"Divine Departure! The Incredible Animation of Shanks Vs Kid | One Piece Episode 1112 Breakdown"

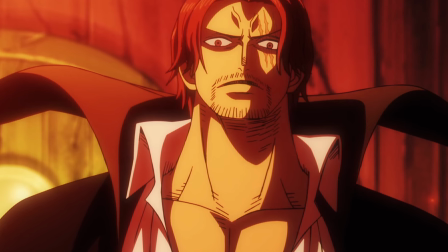hey everybody and welcome to a new video this is one of my most anticipated episodes in the whole arc so there's no way i'm gonna miss out
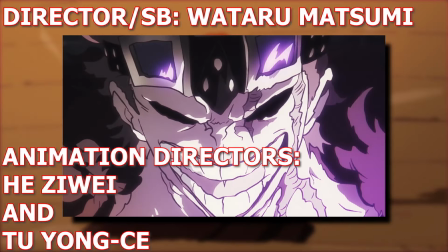on a video for you and the anime staff is completely aware of its importance this is why you'll find some of our best talents on the
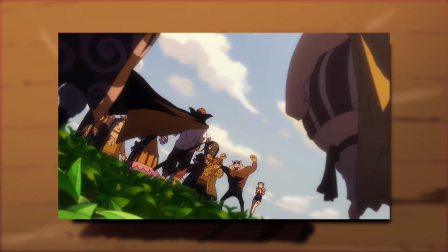episode and of course the most important thing about an episode is its pillar the
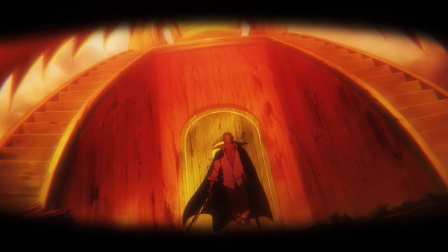episode director and i'm so glad we got Wataru Matsumi on the episode,
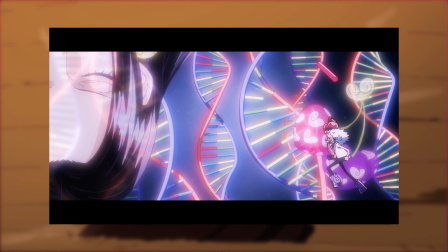who is easily one of Toei's best rising talents. Matsumi is no stranger to One Piece.
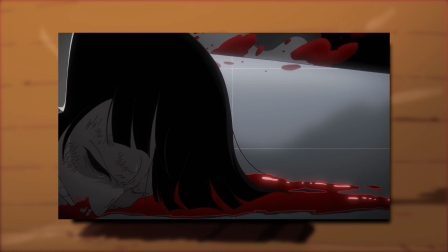He recently gave us episode 1101, the conclusion of Luffy vs. Lucci.
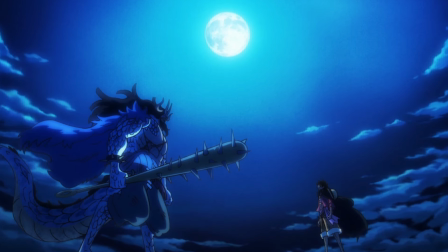Before that, he appeared on episode 1051, the skysplitting episode.
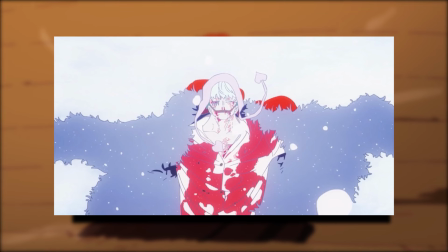He also directed the We Are One short clips and film read Climax.
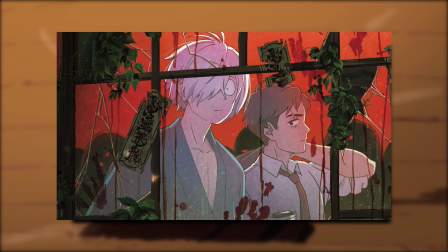His recent work outside of One Piece was his role as a unit director on the latest Kitaro movie.
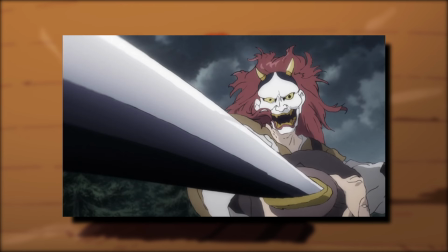And speaking of that movie, you'll see many names who participated there on this episode, like Matsumi Ota, Liu,
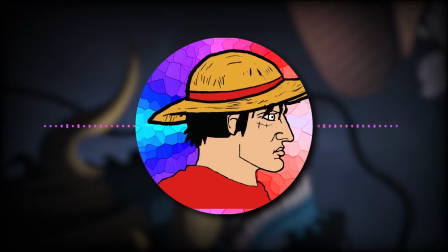and Tu-Yong-Se, of course. So there's no doubt that he already proved with his skills how reliable he can be, and with his quick return this time,
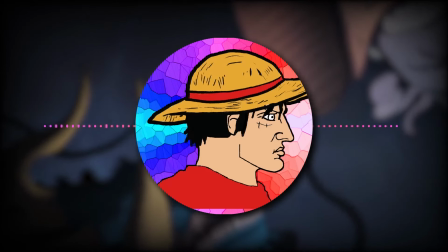we could assume he's a part of the One Piece team and will participate more frequently.
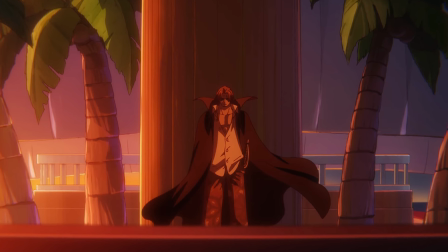But now let's see how he would handle a very difficult chapter to adapt, especially pacing-wise.
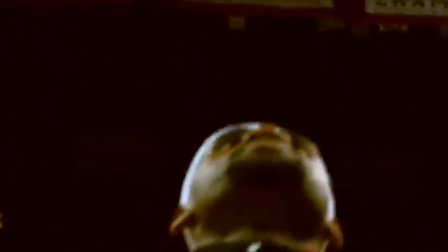And yeah, this is one of the best produced episodes in One Piece.
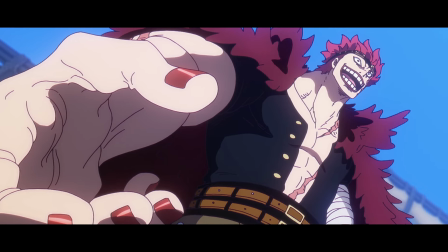Matsumi's ideas were very creative as we start off the episode with a silent yet atmospheric scene of Kid.
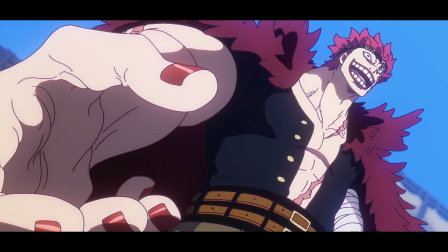The change of the aspect ratio as well as the creative use of Honobu is
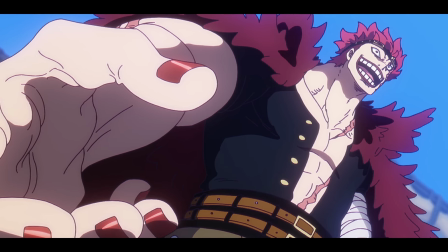one of the things you will see Matsumi using throughout the episode in very good ways.
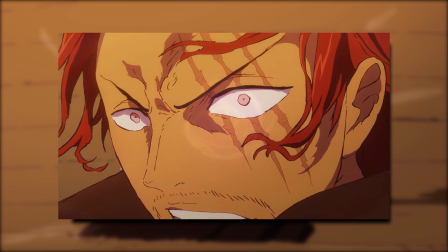his transitions were also very very good like the future
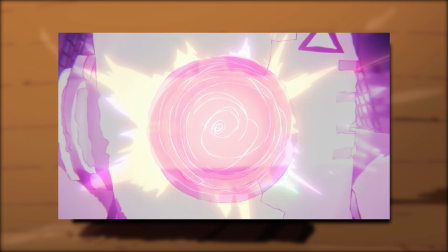sight moment transitioning to kids attack but one of the main great things about
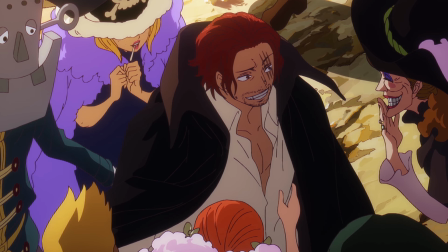the episode is the compositing and overall photography work matsumi's use of
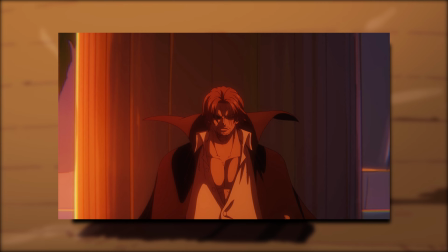colors give each scene the atmosphere it needs a good example
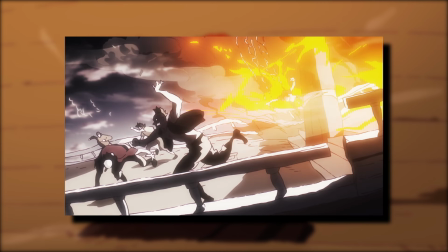is the future sight moment which is the best moment of the episode for me kids attack happened in a gloomy dark way that depicts a dark future.
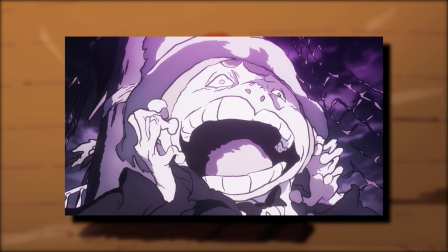One of Matsumi's best qualities is his storyboarding abilities. Not a single shot was dope.
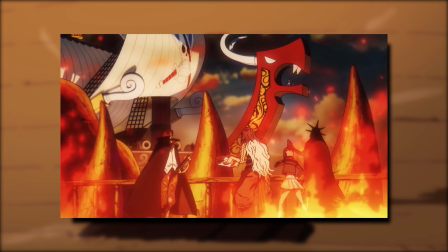The camera angles were creative and dynamic.
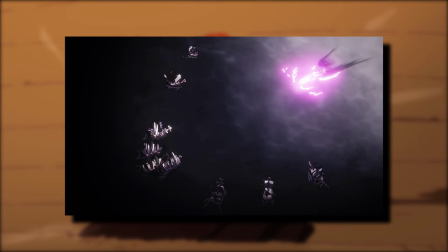The scale of the conflict was massive and with the amount of ships it felt like the most pirate conflict we've seen in the series yet.
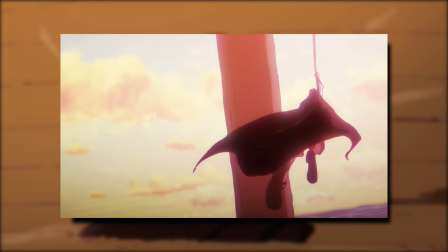Especially when Shanks runs on the ship and uses surrounding stuff like the rope rush towards Kid.
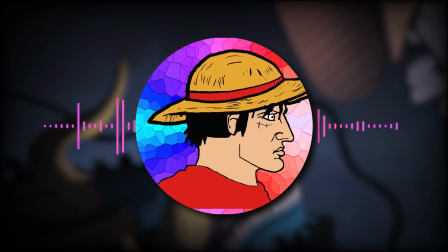One of the most impressive bits to me was the flashback when Kid is knocked down,
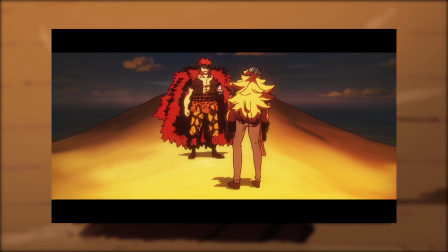he realizes in the flashback something was off and you see a kind of terrifying shot of Killer standing there with his head tilted on the brink of death.
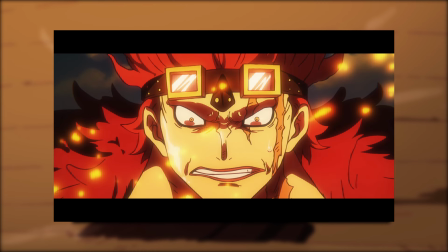And that's how the realization hits Kid and we're back to the present.
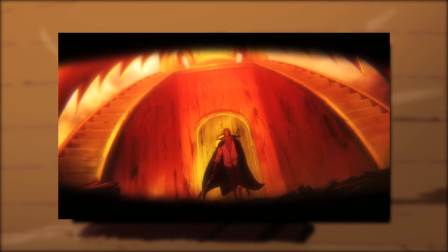It finally hits him that he missed with the man that even the main character looks up to. However, I think there's few minor issues I have,
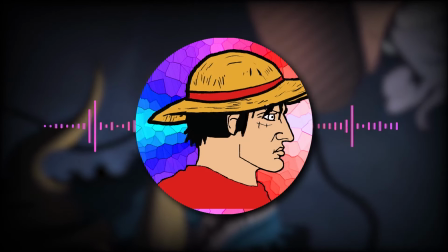first being the use of music during shanks dash it needed something to hype up the viewer more but it
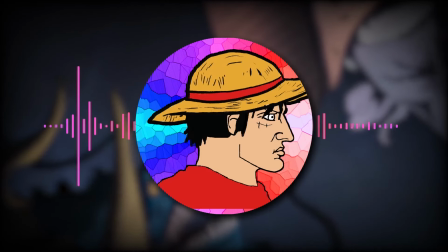was just a normal overused old soundtrack divine departure
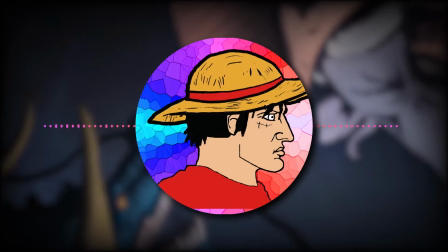also needed something better in my opinion but i think i can let it pass because the
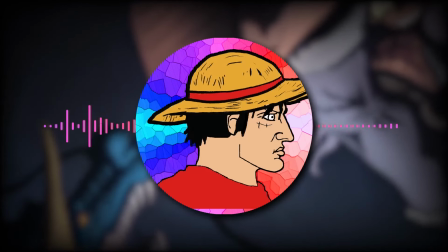music was more of a villain kind of thing and shanks in this episode was portrayed more of a villain
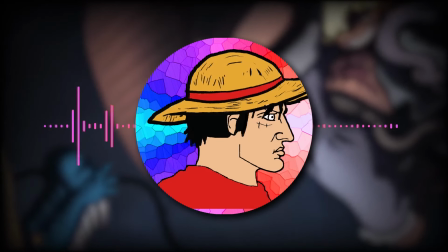which i didn't expect i expected heroic stuff and heroic atmosphere and that's kind of unpredictable.
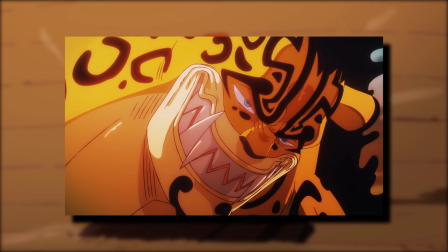I'm surprised there's no new soundtracks were made for this, considering Kohei Tanaka has made new ones for every major fight in Egghead so far.
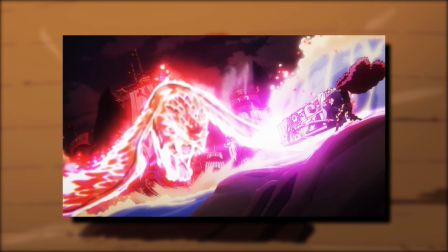Also I would have preferred if Divine Departure was storyboarded a bit differently than Shanks appearing through the bird.